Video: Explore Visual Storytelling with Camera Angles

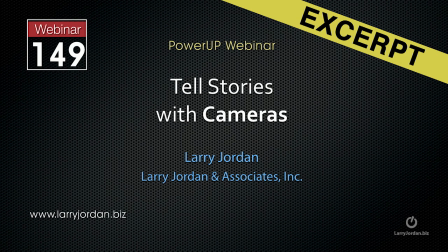0s
This has been an excerpt of a recent Power Up webinar taking a look at how to tell stories with cameras. Well, what I want to do now is I want to move into the studio and show you in real life how we shoot different dramatic scenes,
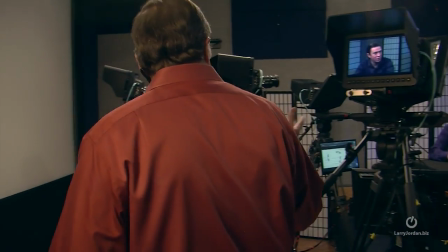14s
conversations, interviews. Let me introduce our two actors. This is Cynthia and Andrew.
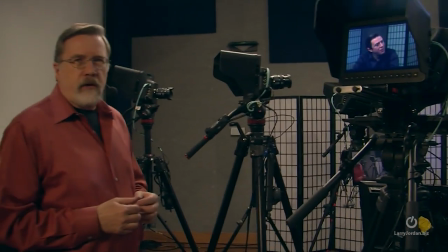20s
And we're at a typical environment where we're doing an interview across the table.
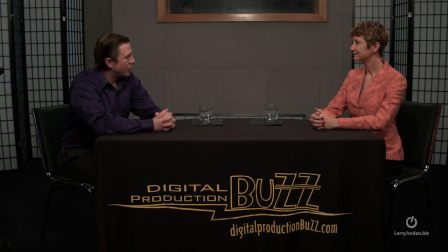25s
Camera 2 has got a shot of the two of them, and this is a typical wide shot.
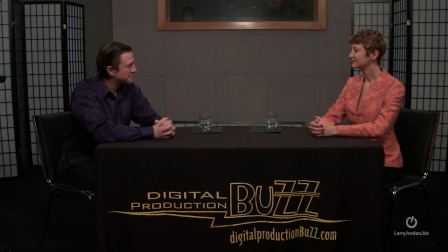30s
Now, the good news with this shot is that we're seeing the geography of the scene.
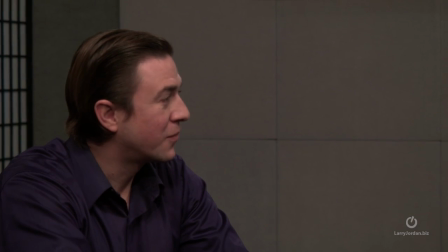35s
But the problem is that we can't see any emotions. We've got an incredible shot of Andrew, but we also have a shot of his right ear. Now, ears are a wonderful thing, but there's no emotion attached to them. So this is probably not the best place to put a close-up camera for Andrew.
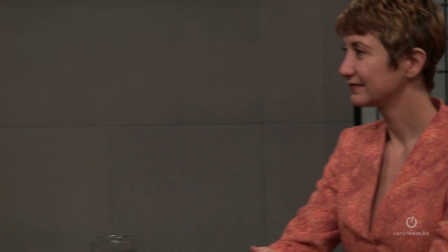53s
This is a really good spot to put a camera that shows where everybody is located,
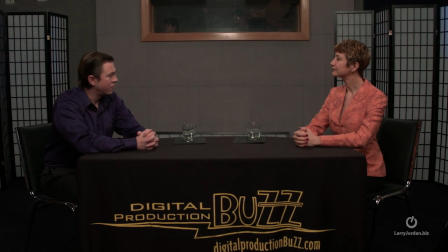58s
but a terrible shot to put the camera of close-ups. Look at where the camera is placed.
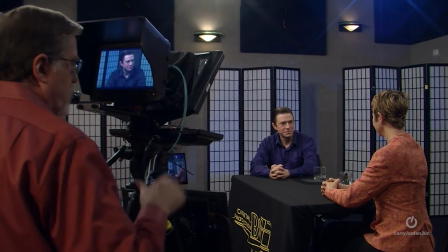65s
It's moved as far to the right as we can within the riser that we've got here.
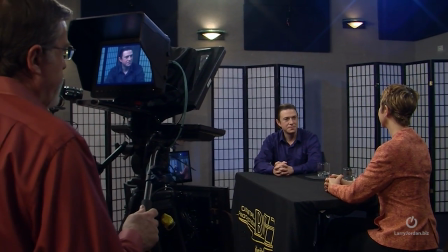71s
And look at the difference. We're seeing both of Andrew's eyes. Now, just a quick note on Headroom.
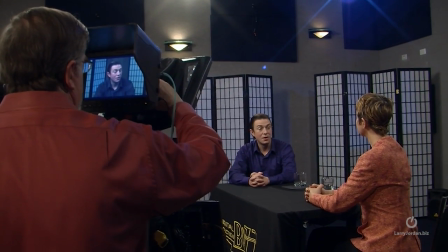76s
When a shot's properly framed, if you divide the frame into thirds,
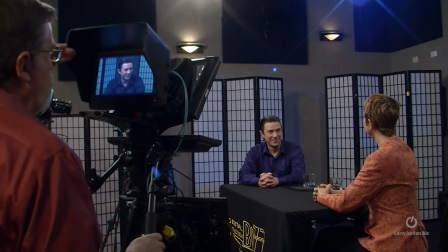81s
his eyes should go right at the 1/3 down from the top. We want a little bit of headroom.
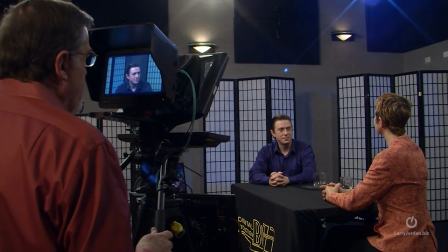86s
This would be too tight. We don't want, never ever put eyes in the center. That's too much headroom.
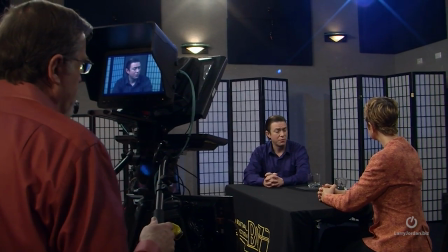92s
You want to put the eyes right at the top third. Okay, now, look at Andrew's eye line, okay?
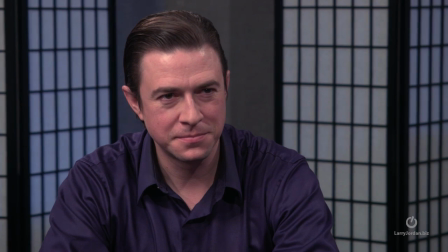98s
And look at how he's looking almost, but not quite, at the camera.
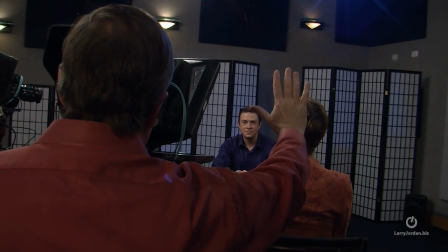102s
Andrew, I want you to look at my hand. Okay, now I'm going to move my hand closer to the camera.
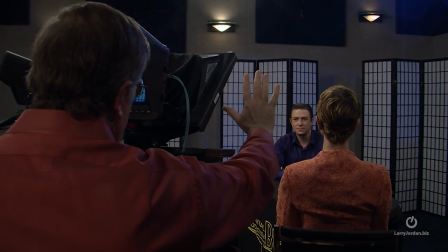108s
Notice that my hand is about 6 inches from the camera, okay? And he's looking at my hand.
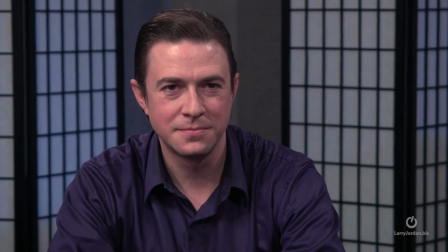112s
He's not looking at the camera. And look at how we've got a really clean close-up of him.
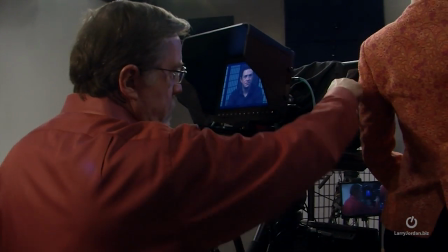117s
Cynthia's standing right next to the camera, and I want you to look right here, Andrew, as though her face was right there.
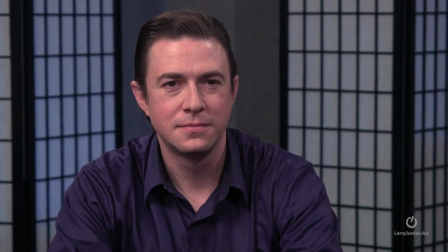123s
And look at what a wonderful shot we've got, where his eyes are about 1/3 the way down from the scene, and he's looking directly at her. And now watch as she slowly steps, go back to Dennis's wide shot, steps away from the camera.
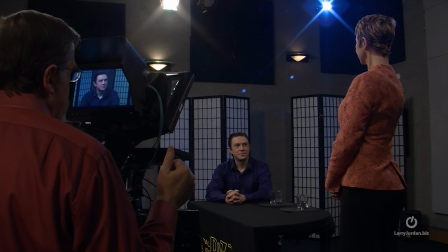136s
Turn your head as well as your eyes, and now go back to camera 4. Nowhere near as pleasing a shot. This illustrates a really important concept, and that is that you want to have your cameras as close to over the shoulder as you can.
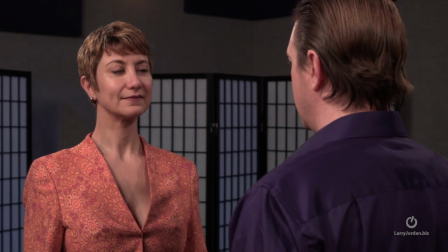151s
If we're having a conversation between these two, look at how much more interesting this is.
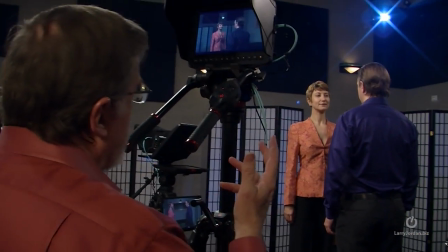156s
Now, we don't see Andrew's face, but I've got the camera. Let's go back to Dennis's shot.
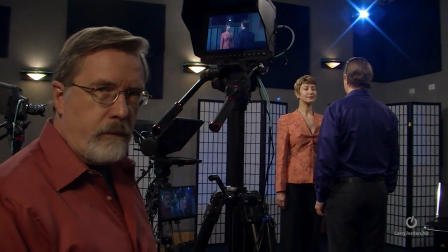162s
Notice that the camera is very close to over the shoulder on Andrew. Okay, now, notice that Drew is not looking at the camera.
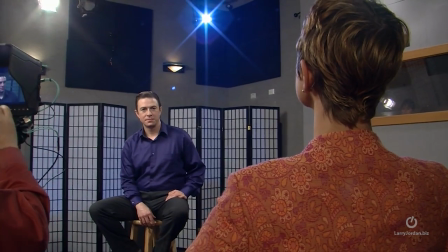170s
The audience is being a voyeur. Watch what happens when Drew breaks the fourth wall and looks at the camera.
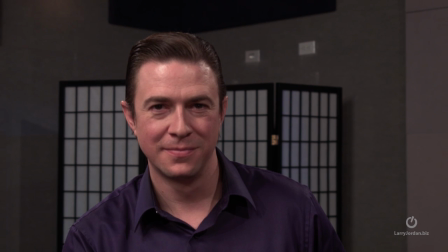178s
All of a sudden, the emotion changed. Go back to Cynthia. Here, we're eavesdropping. We're peering in. Now, when he looks at us, we're participating. We are now pulled into the action. This is why newscasters talk directly to us.
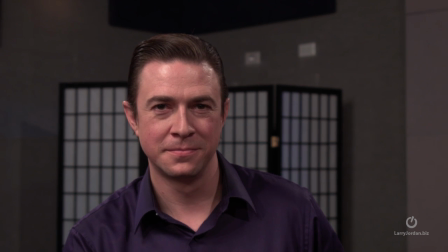197s
They want us involved in the show. This is why drama always looks off the camera. Look back at Cynthia, because we want to be spectators. We don't want to be participants.
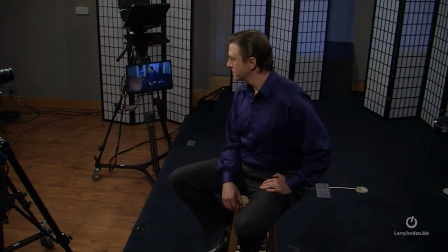207s
When the camera is high looking down,
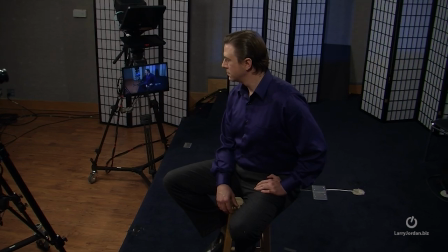211s
it focuses our eye on the background and it diminishes anybody that we're looking at.
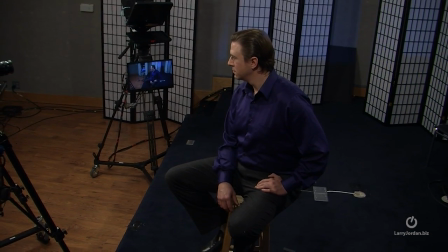217s
It's like an adult looking down on a child. It makes that person we're looking down at less, diminished, removed, not important.
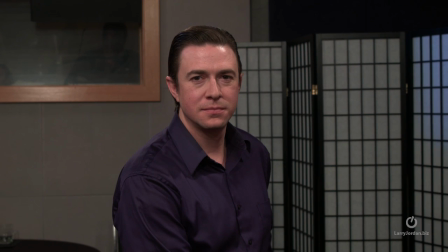226s
Okay? Now, we're looking eye level. This is where newscasters go. This is where politicians are. They want to be talking to you at their level. They don't want to look down on you.
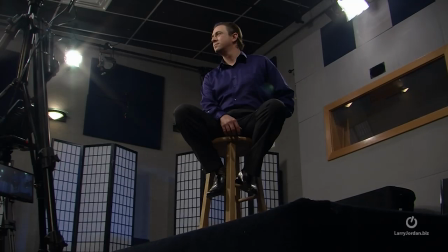236s
They don't want to look up to you. They want to communicate with you directly. This is called a low angle or heroic shot.
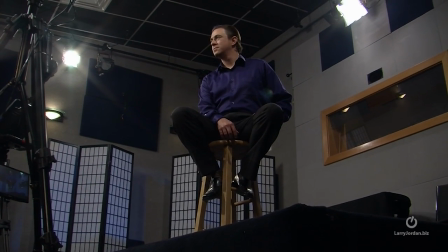244s
Look at the low camera where that camera is emphasizing the talent.